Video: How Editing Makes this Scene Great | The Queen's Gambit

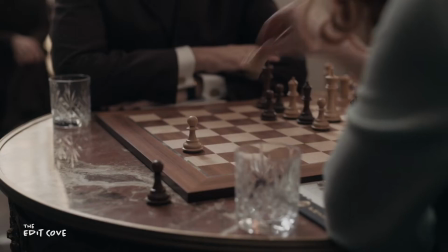4:06 We can see this by replacing the soup and creepy dead girl with close-up chess moves and Mr. Kuleshov with cuts to Beth and Borgov.
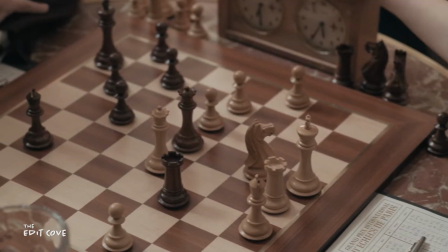4:14 During this match against Grandmaster Borgov, the Kuleshov effect paints an image that Beth is walking on thin ice every move she makes.
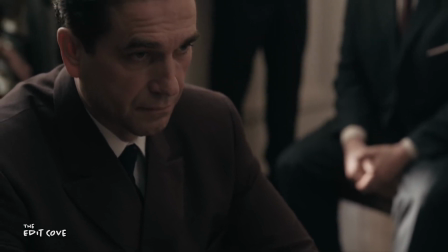4:20 And the next one just might break it.
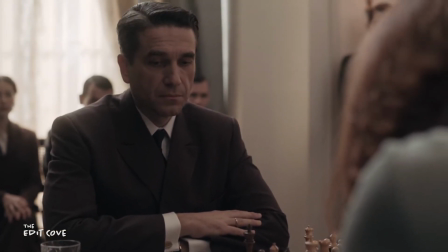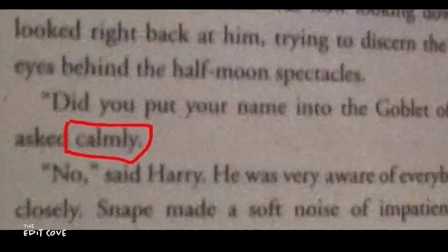4:28 An author can just describe how a character is feeling with words, but a filmmaker must figure out a way to show it,
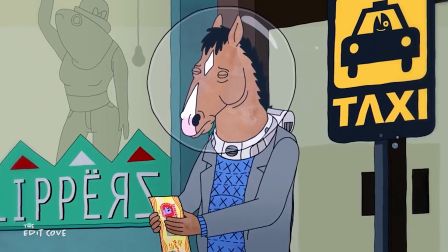4:34 especially if the scene contains little to no dialogue.
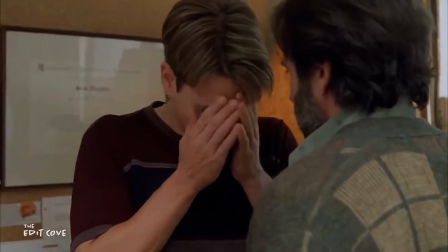4:37 As an editor, you have to find bits and pieces from performances over numerous camera angles to manipulate the audience to feel a certain way.
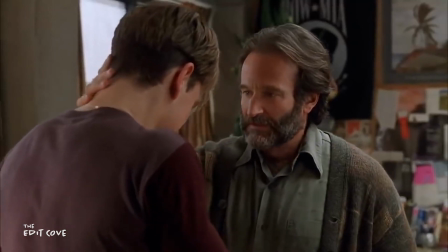4:45 And in order to do that, they must convince the audience that a character feels a certain way.
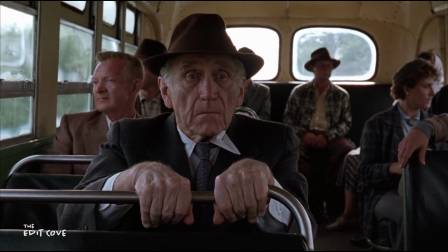4:50 It's really the emotions and performances buried in the subtext, brought to life by the performers, that makes scenes great.
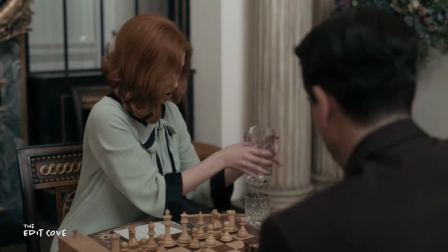4:57 Let's break down how editing helps show inner dialogue in this scene.
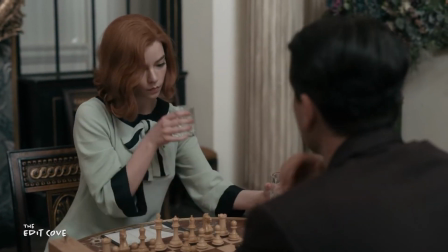5:01 Beth immediately takes a big drink of water, and a small glance to Borgov hints to the audience that she's trying to play it cool.
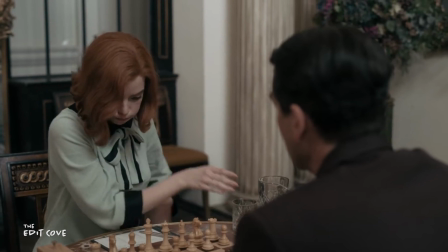5:07 But Borgov takes notice of her unusual behavior immediately, and the editor uses this close-up to signify Borgov's suspicion.
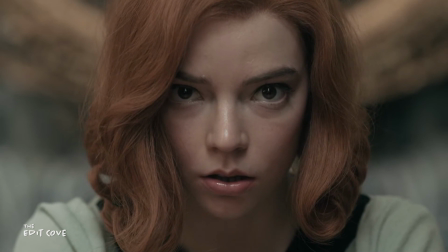5:13 This reverse shot to Beth's close-up and her expression tells the audience that Beth's effort to hide her situation is immediately blown.
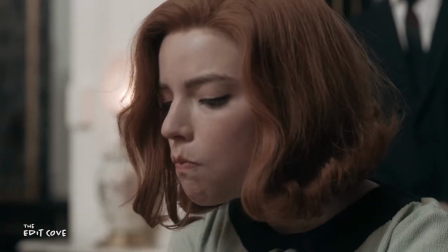5:19 As the game progresses, Beth shows less and less constraint to hide her feelings and her hangover.
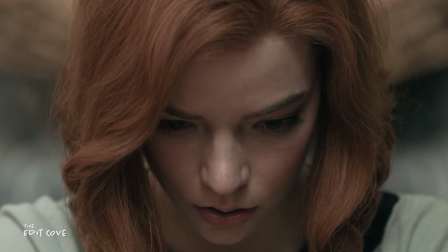5:25 Take a look at this tracking shot.
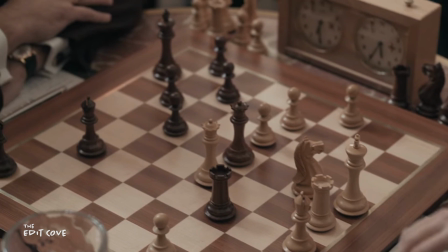5:26 We see Beth shakily move her queen across the board, and the camera pans to Borgov, who is not watching her move, but instead just kind of staring at Beth almost disappointingly.
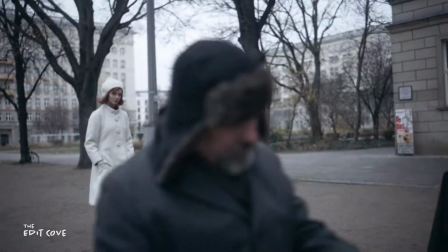5:35 Side note, there are numerous alludes to Beth being the white queen piece throughout the series, and this shot just reeks of symbolism.
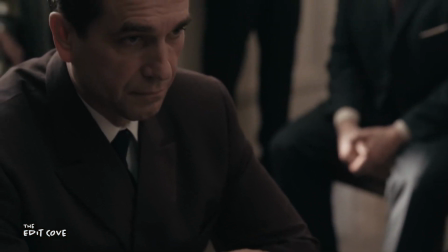5:42 Immediately after, we see Beth go from frustration to frustrated embarrassment as she catches Borgov's disappointed stare.
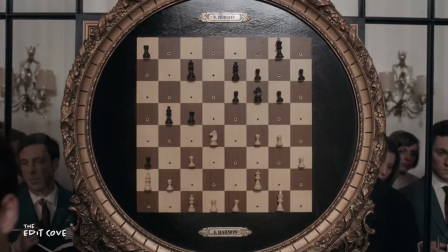5:49 Her body language continues to get worse. Later, Borgov looks up from the board directly into the camera.
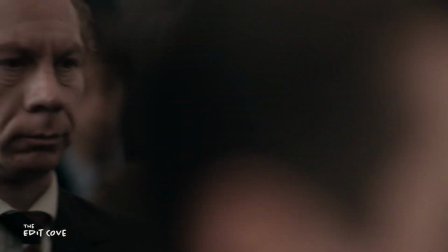5:55 He appears to be in control. This shot pans through the crowd and cuts to Beth. It seems like she's almost shielding her face from the spectators.
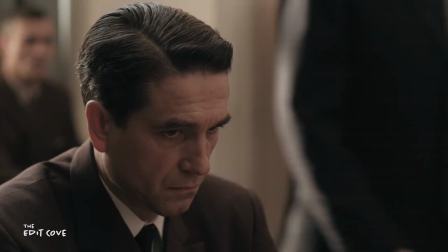6:02 She desperately requests more water. This cut to Borgov screams pity. Beth starts to lose focus on the game as she gazes into the crowd.
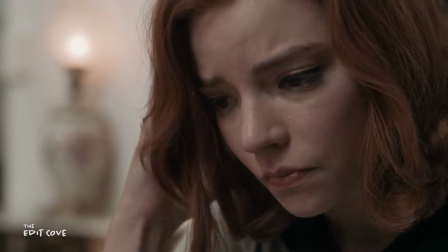6:12 At this point, she knows she's at a major disadvantage and contemplates making a move that looks almost painful to execute.
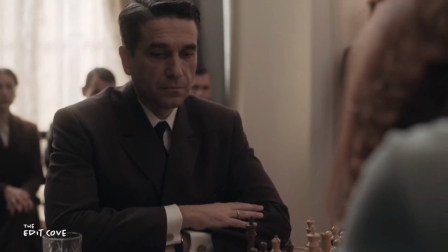6:21 Borgov immediately commits to the next move that will deliver the final blow and we see a mixture of disappointment and
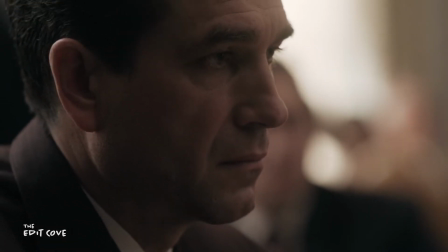6:26 pity yet again in his expressions while Beth slowly comes to the realization that she has lost.
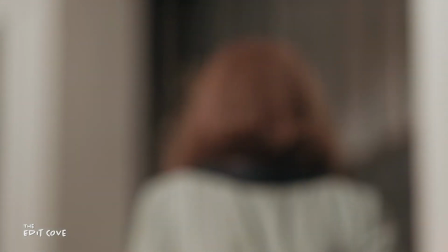6:32 Beth displays frustration, anger, and disappointment before storming off. And the final shot of the scene leaves Borgov wondering what in the world just happened.
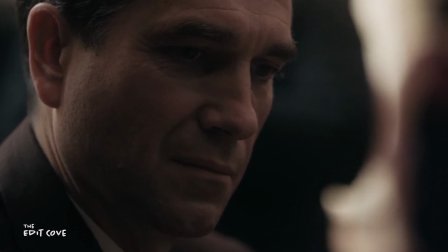6:41 However, the slightest hint of a smile tells the viewer that Borgov may still believe in Beth Harmon.
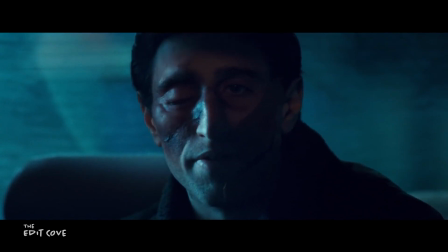6:47 Now let's talk about flashbacks for a moment. Flashbacks are incredibly hit or miss in the world of storytelling.
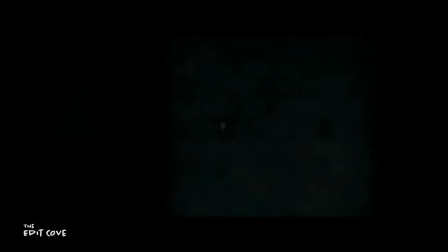6:53 They can either add another layer of emotion to a scene, or kind of just completely suck the momentum and pacing out from a scene.
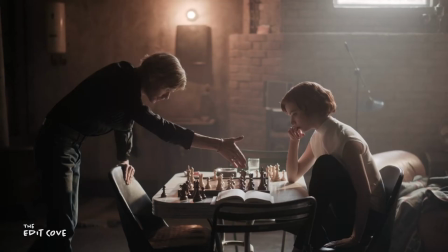6:59 And I think the shots where Beth thinks back to her training with Benny fall into the category of the former.
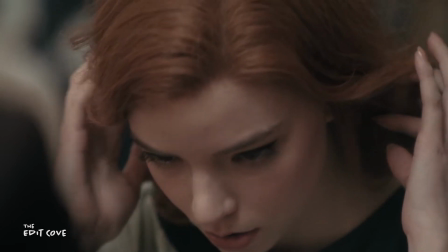7:05 I think there are two main reasons these shots were included in the scene that immediately come to mind.
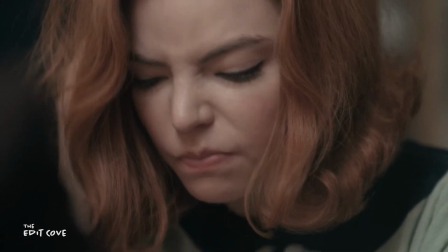7:09 On a surface level, it is Beth attempting to think back in her fuzzy mind to her training with Benny,
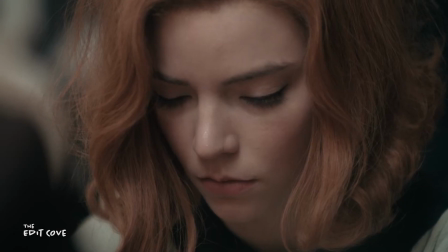7:14 and in the shot immediately following, we see Beth actually almost annoyed.
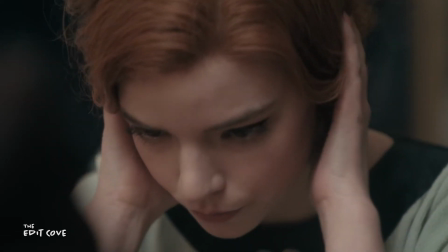7:18 She's either struggling to recall her training or just remembering something that she had forgotten in a prior move.
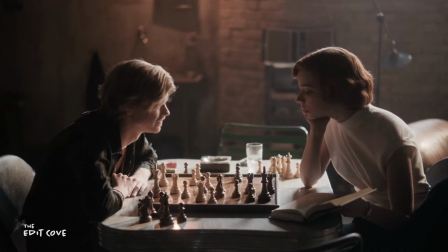7:24 But more importantly, I think these images remind the audience just how long and hard Beth has been preparing for this moment.
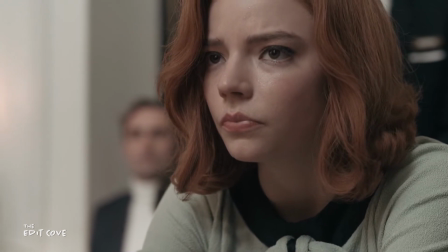7:31 Yet, we're forced to watch that all go to waste as she begins to let Borgov take complete control of the game.
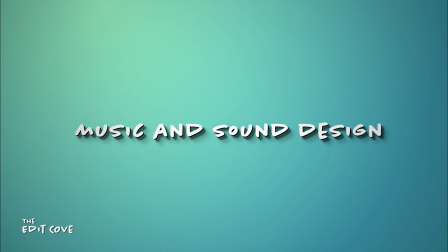7:38 The final element that really puts this scene into checkmate is the brilliant sound design and score.
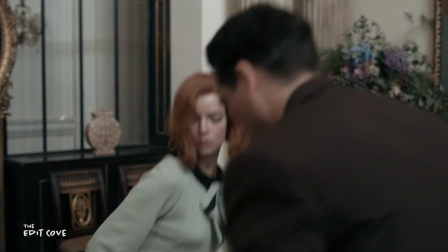7:43 In proper chess etiquette, the room is absolutely silent, and all we really hear is the ticking of the chess clock and pieces moving.
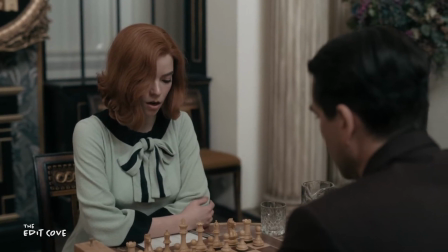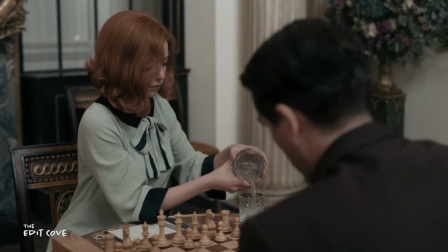7:58 But as the scene progresses, that silence is rudely interrupted by Beth's, we'll call it, thirst.
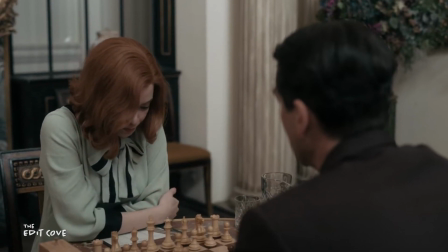8:07 In a situation that's so formal and professional, these sounds are rather obnoxious,
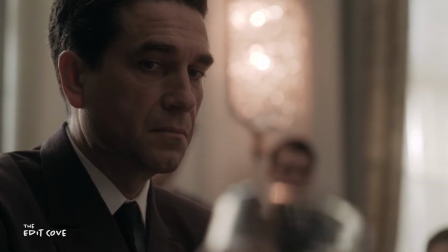8:11 really drawing attention to Beth's hungoverness-ness.